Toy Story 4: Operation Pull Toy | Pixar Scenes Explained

Operation Pooltoy! Hi, I'm Yohan. I was Story Lee on Toy Story 4. My name is Valerie LaPointe, and I was the story supervisor on Toy Story 4. I'm also the writer and director of Lamplife. And this is Pixar Scenes Explained.
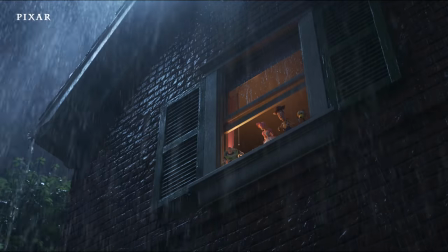[0:16] Flashlight.
My job as the Story Lee on Toy Story 4, I board the scenes.
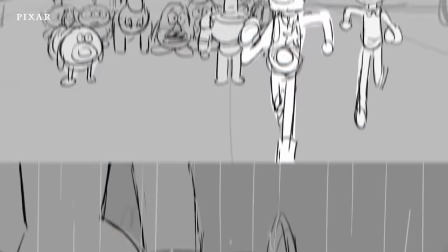[0:26]
So when we're pitching these little drawings, just adding sound effect and try to make it more immersive. My job as story supervisor was to help figure out what the story's gonna be. Not just drawing it, but we are adding to it, plussing it, problem solving it, keep reworking it until eventually it goes to an editor.
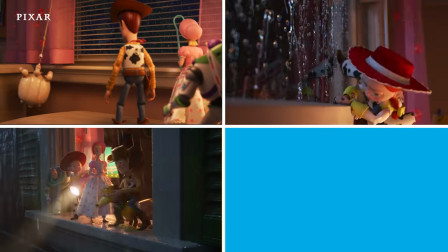[0:43]
And we do that process again, and then again, and then again, for three years, four years.
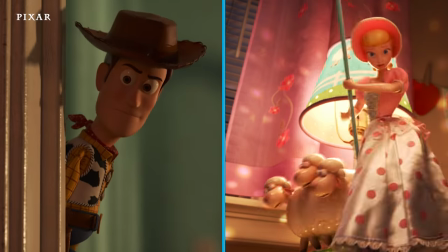[0:49]
So in this opening scene of Toy Story 4, we get to see Woody and Bo together rescue RC the car.
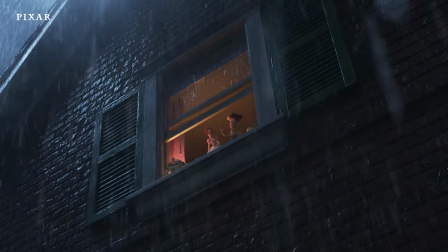[0:55]
This franchise is so much about this toy family, their journey. It's like you wanted to immediately dive back in and see all these toys you're familiar with. And from that, the scene then moves into Bo being given away, and we see the big goodbye between her and Woody.
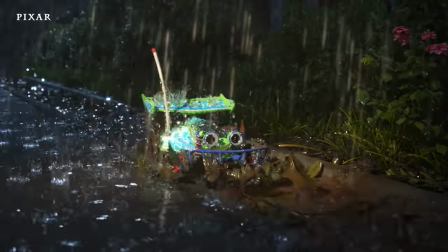[1:08]
There's something natural about this world that it's a danger to be a lost toy. It's a danger to be outside.
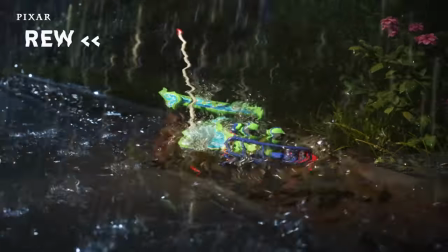[1:13]
So you don't really see the human's face very clearly. So you're connected with toy more than the humans.
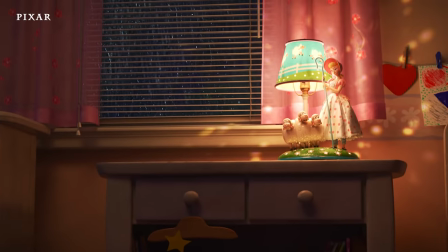[1:19]
We needed to really show that Bo was an equal leader to Woody. The shots were even done to reinforce that Bo is a leader and equal to him.
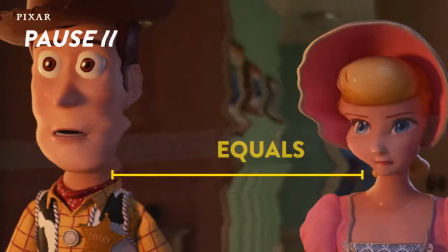[1:27]
There's a shot of them literally next to each other. Same amount of space on the frame. That's why when they say Operation Portoy, they both say it. Bo tipping his head, that came in early on.
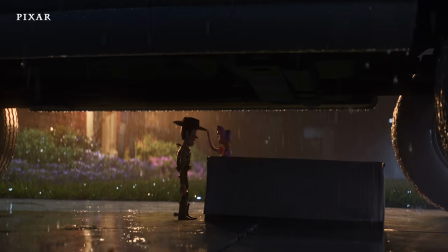[1:37]
It's an action as opposed to words that tells you there's something between them. Here we're opening in a scene that technically takes place between Toy Story 2 and Toy Story 3.
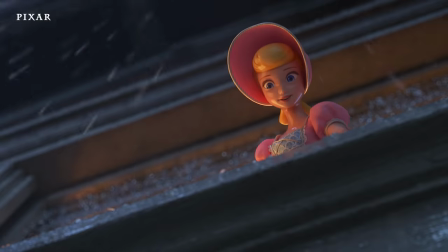[1:47]
Bo wasn't in the Toy Story 3. To remind the audience who she is becomes a really huge important task.
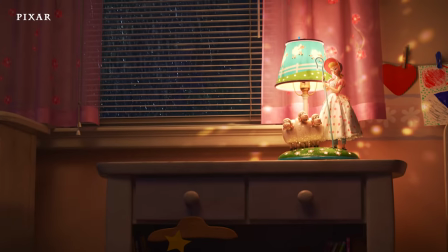[1:53]
We're reestablishing her place in this room. As a lamp, that's often how we saw her. She became this perfect character to really explore the idea of changing the idea of a lost toy.
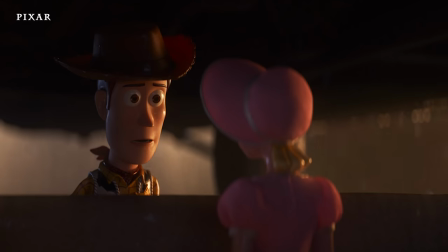[2:03]
You know, kids lose their toys every day. But this place in the timeline, Woody would not leave Andy.
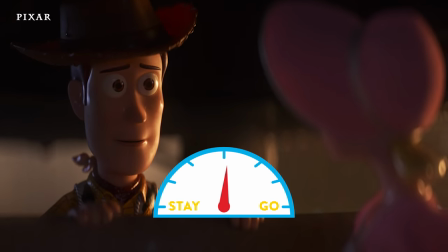[2:09]
He wouldn't do that. And then on the other side, it was like, how much would Bo be trying to make him go?
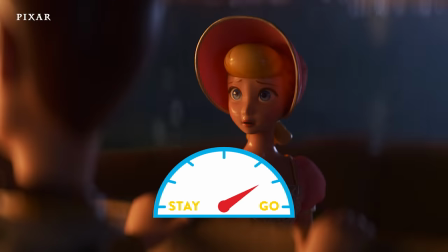[2:14]
And she wouldn't be telling him to come either. It would have to be his choice. That was like a fine line to find all the tiny nuance of how to play that scene. He's being torn between those loves, you know? And that's always been Woody's challenge of trying to find his place and keep everyone happy, keep himself happy in this, in these dynamics.
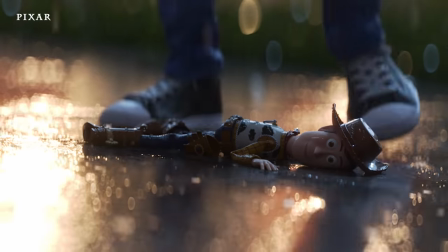[2:33] There you are.